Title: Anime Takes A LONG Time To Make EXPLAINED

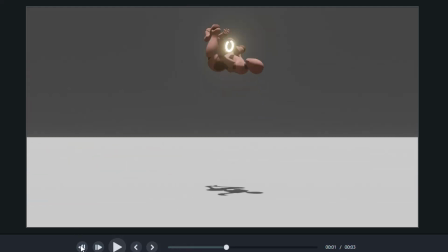[0:00]
Okay, so I have the original animation pulled up here, so we can go frame by frame as a sort of cool little movement study, just in general to help you, if not for this animation,
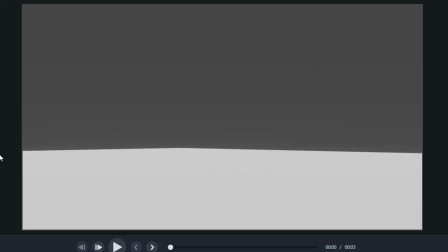[0:08]
then at least for your future animation projects that could require cool, complex movement. So obviously,
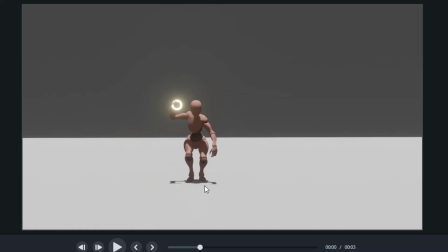[0:14]
the complex movement and anatomy of a human being isn't exactly going to be the exact same as this little texture guy here,
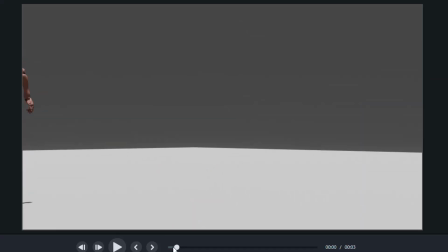[0:23]
but hopefully you can learn some principles of movement. It's not really relevant, but I find it really interesting how instead of the character jumping into frame, you have it to where the camera pans to the left to meet the camera, and you can tell through the grid line in the stage back here,
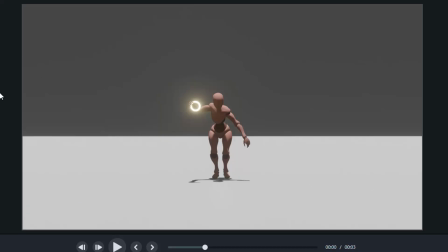[0:37]
the pane, you could really tell that if there was a grid, but that's not really relevant. So starting off here, we have the character jumping, which is great.
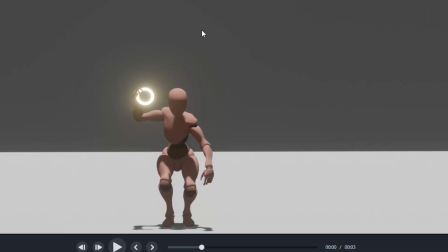[0:45]
This is pretty similar to movement that you'd see before a backflip, or even a front flip, is that characters do a quick little hop before the main jump.
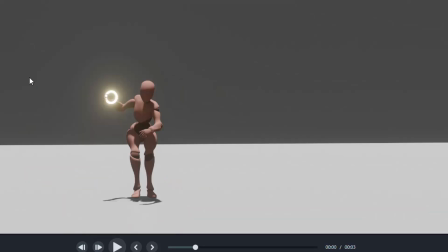[0:54]
So that's really similar to this. You can see a sort of gradual movement down, which is good.
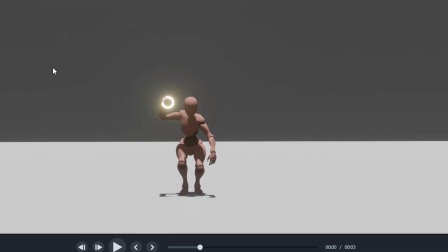[0:59]
This is a pretty quick hop, but then this frame, it slows down, which is good, and then it explodes up. But I think it's a little too explosive here. So you have the frame here.
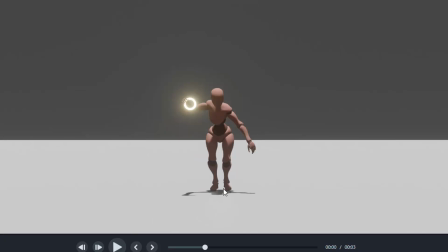[1:10]
This is where he's starting to push up, and then it's already fully extended, whereas the waistline doesn't really change much is the issue here.
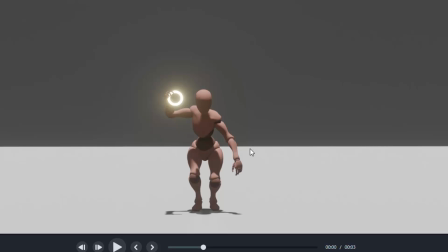[1:18]
So you can see the knees are extended here, and you can see the waistline along the background line right there, and then it's pretty similar there, just with the pelvis slightly above, I suppose. So I feel like that should be higher. Along with the body's bend is a little peculiar for the way this movement is right there.
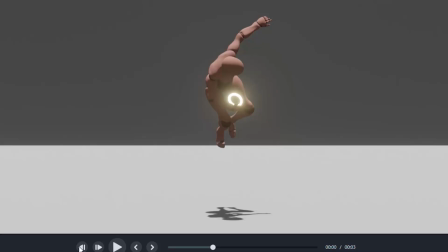[1:36]
That's not really as important. So here, very important is this hand movement. You can see this hand sort of leads the rest of the body along with the jump.
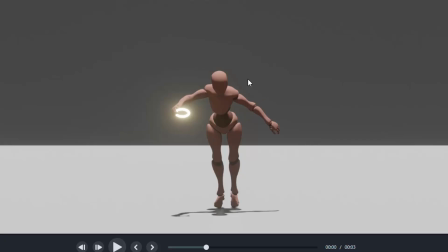[1:45]
And so whereas this hand goes up, this hand needs to tuck inwards to the body in order to get the twist momentum in the first place,
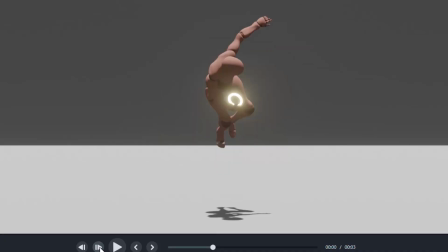[1:52]
because otherwise you'd just be jumping straight up and down. So you can see, you actually do that pretty well, very nicely. You have this arm slinging around, which makes this body open upwards towards the sky, as well as this arm going towards the chest, which allows the momentum to carry over and allows the spin to continue fast.
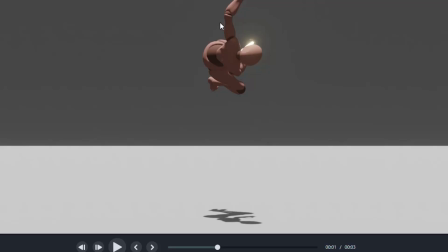[2:11]
You can actually tell through the shoulders exactly the movement. So by this point, the arm is still up, whereas the rest of the body is sort of, it's trying to follow through, but it's not really having anywhere to follow through because the arm is still up rather than continuing to lead the way. So the body caught up to where the arm is supposed to be leading it towards.
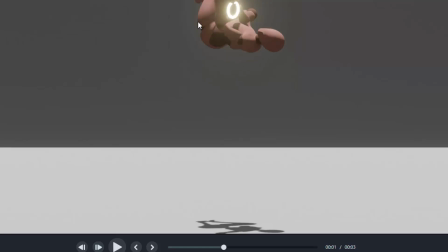[2:29]
And then here, that really is emphasized to where, at this point, the body is leading the arm. The body turned, and then the arm turned in this horizontal direction. And that continues throughout sort of the rest of the animation.
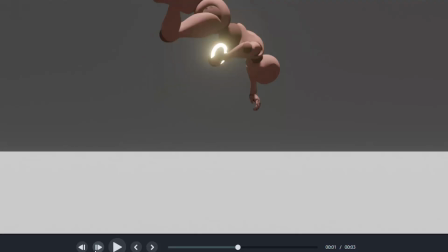[2:43]
At this point, it's just aimed down. Here is really interesting. You have the elbow sort of driving its way to continue leading the body once again in this direction.
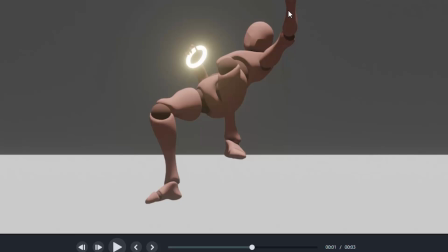[2:53]
And then the arm slings around after the elbow, the top of the arm. So that really follows through.
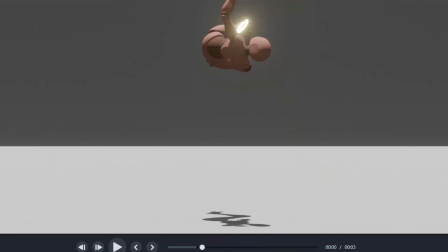[3:00]
You have it land. So going back through it, that was just that one arm. I'll go through all of it.
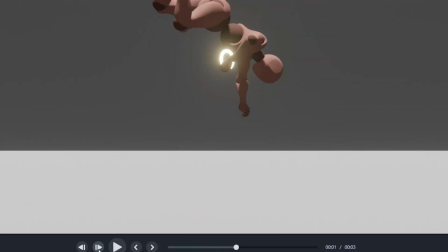[3:06]
So you have two little loops here. Here's the first loop. And then rather than landing, the character does that second loop. So this movement right here is loop number 2. Even though that's not necessarily how that works, but it's how I'm breaking it down.
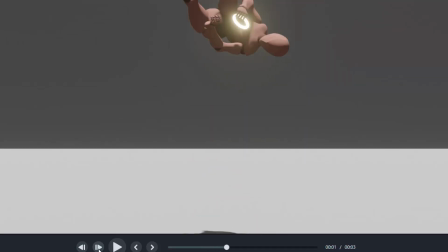[3:20]
So you got the movement in 2 parts. Here's part 1, and then you can have it land right there, have the feet go straight down. They would land backwards, admittedly, unless they did another little twist. And then boom, that right there.
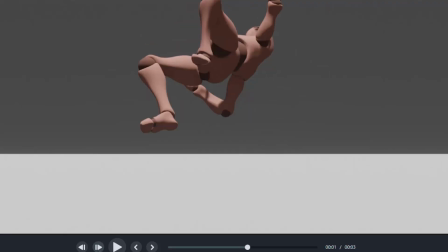[3:33]
That's extra movement to land in this forward direction now.
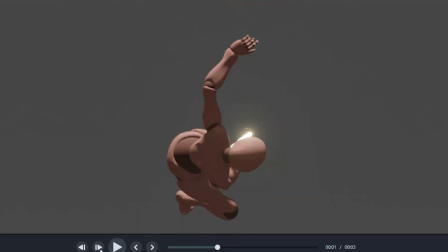[3:39]
Again, this arm slinging around, this arm is close to the chest so that it allows for the spin.
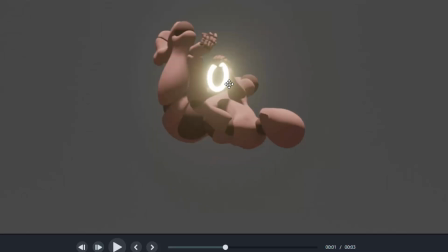[3:45]
The only problem is that obviously with the halo in the hand, the arm would be slightly out. But you would want this hand as close as possible in order to really emphasize the movement.
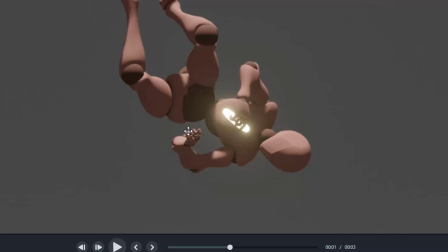[3:54]
And then it would sort of switch here to where when this arm drives back, this arm would want to extend outward.
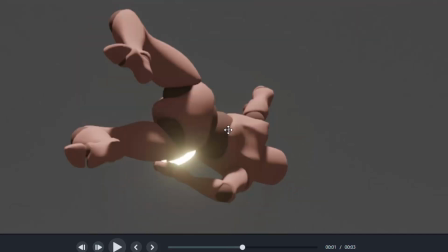[4:01]
But that doesn't happen, as you can see. Rather than extending outward, it moves from in front of the chest.